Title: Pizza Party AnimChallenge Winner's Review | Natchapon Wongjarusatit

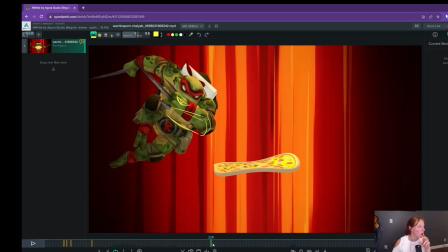But I feel like specifically in this middle section, I'm missing moments where I'm not sure if the intention was to just have the audio over top of it, or if we're actually supposed to be reading him opening his mouth in those parts.
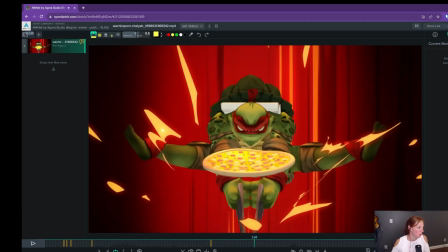This one too, because it happens behind the pizza.
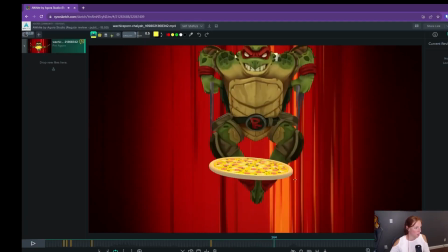I just don't know if it doesn't look like you're opening his mouth.
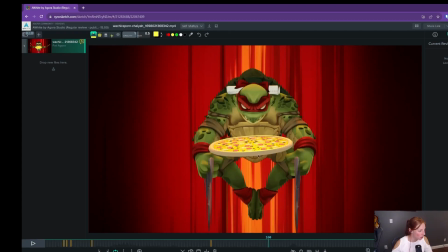So again, that might not be your intention, but it does. I feel like because he's laughing with the audio at the beginning, it jumps out a little bit that he's not, we don't see his mouth open in some of these areas in here. But again, I don't think it's totally necessary. Just something I wanted to point out.
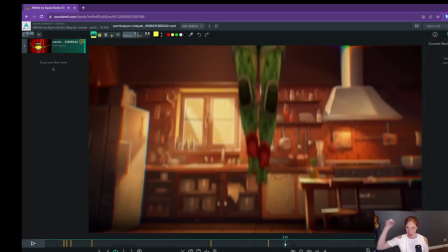I love the way that he takes the pizza box off his back and unfurls it.
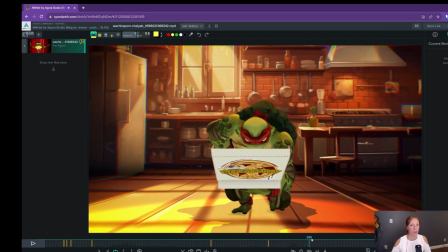Like I just think you've got like so many great ideas in one sequence here.
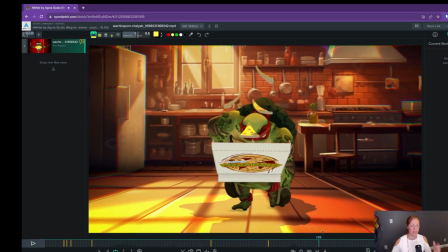And I love that the pizza falls after, and that he's like very still here. So we're like waiting and we don't know why. And then the pizza falls. It's such a great idea. This spin that he does here, like I was saying earlier, is just like extra icing on the cake.
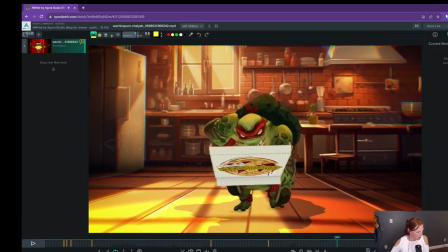The one thing I would watch out for is the way that his feet kind of, this splay sort of happens independently right after
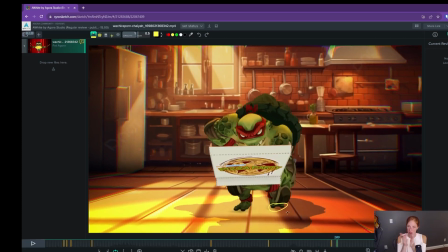you know, and then it feels like that, his toes coming together kind of happens independently of the foot moving. So just because he's otherwise still, it feels a little odd that we start to see these toes moving without the rest of the foot moving.
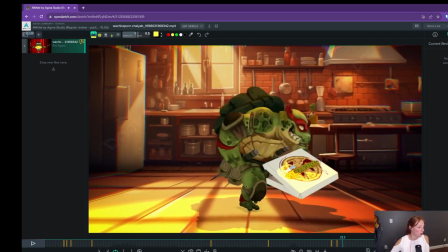And then this spin that he does here, I really love. I wonder if maybe it needs to happen either more specifically on the heel or the ball of the foot rather than right through the middle of the foot.
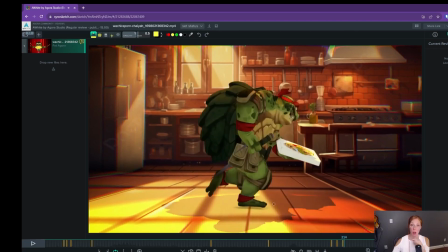So I would either like pick up his toe so he's spinning on his heel, or pick up his heel so he's spinning on his toe.
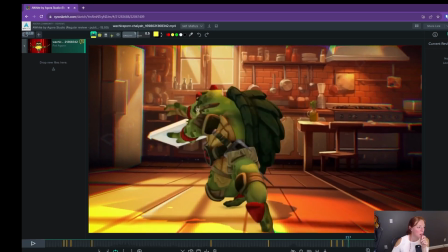I mean, it all happens so fast.
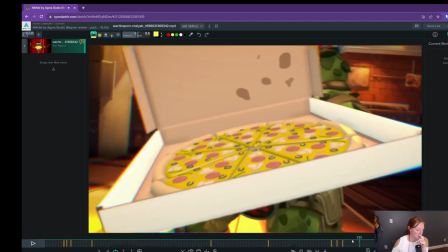Again, these are like very polishy suggestions, just my 2 cents and what I wanted to point out to you.
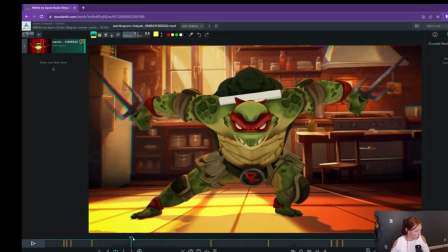There's a couple, I mean, you have to go through this with a fine-tooth comb to get all the intersections,
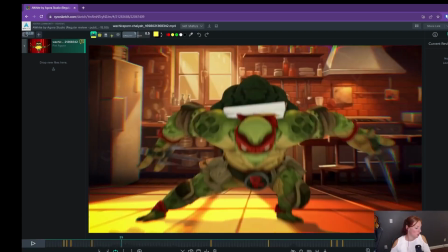but you know, and some of it is just rig stuff.
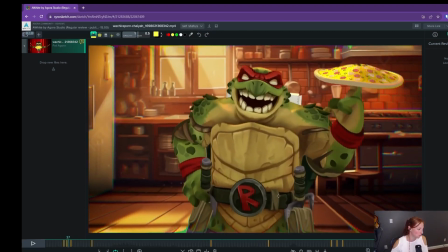But as I was framing through, there's you know, there's just a few I can point out to you.
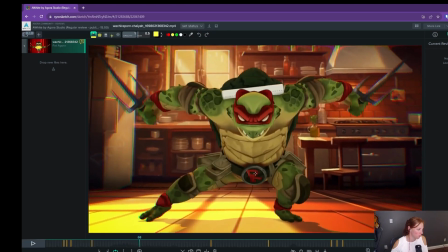One I think was in this here.
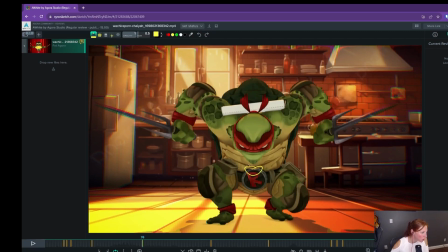And then it's always tricky when we lose like the lower half of the face there. Maybe that's something to avoid rotating down quite so far.
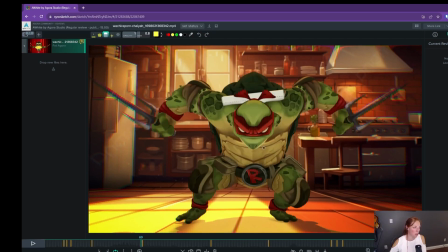So like here we still see that that color differentiation of his top and bottom face.
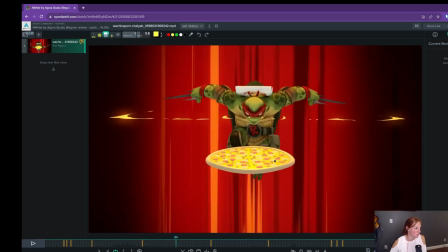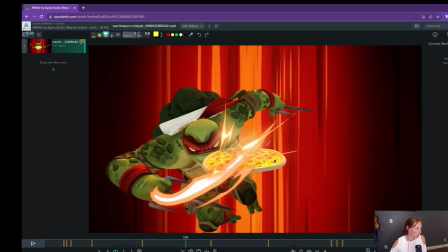And then
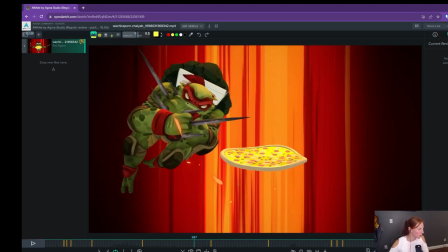like in here, there's going to be some intersections in there.
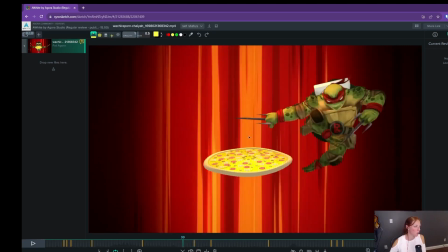I mean, again, these are polishy things that you do not see if you are just watching it straight.
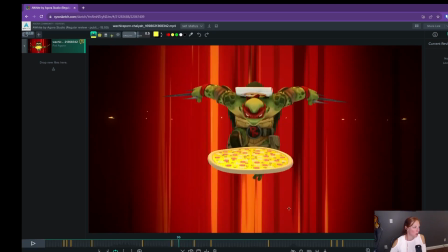Here's another one here, straight through.
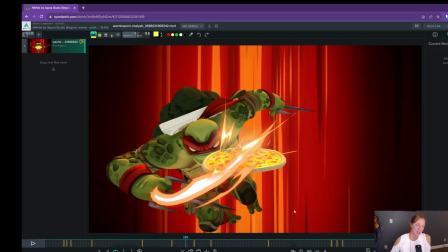So it's up to you whether you want to like spend the time and go back and do stuff like that.
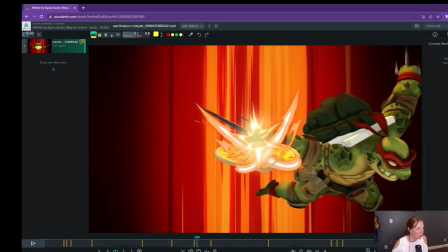But you know, there were just things as I was framing through that I noticed, so I wanted to make sure I mentioned it.
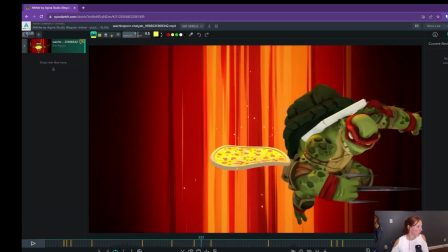Yeah, this one here, I feel like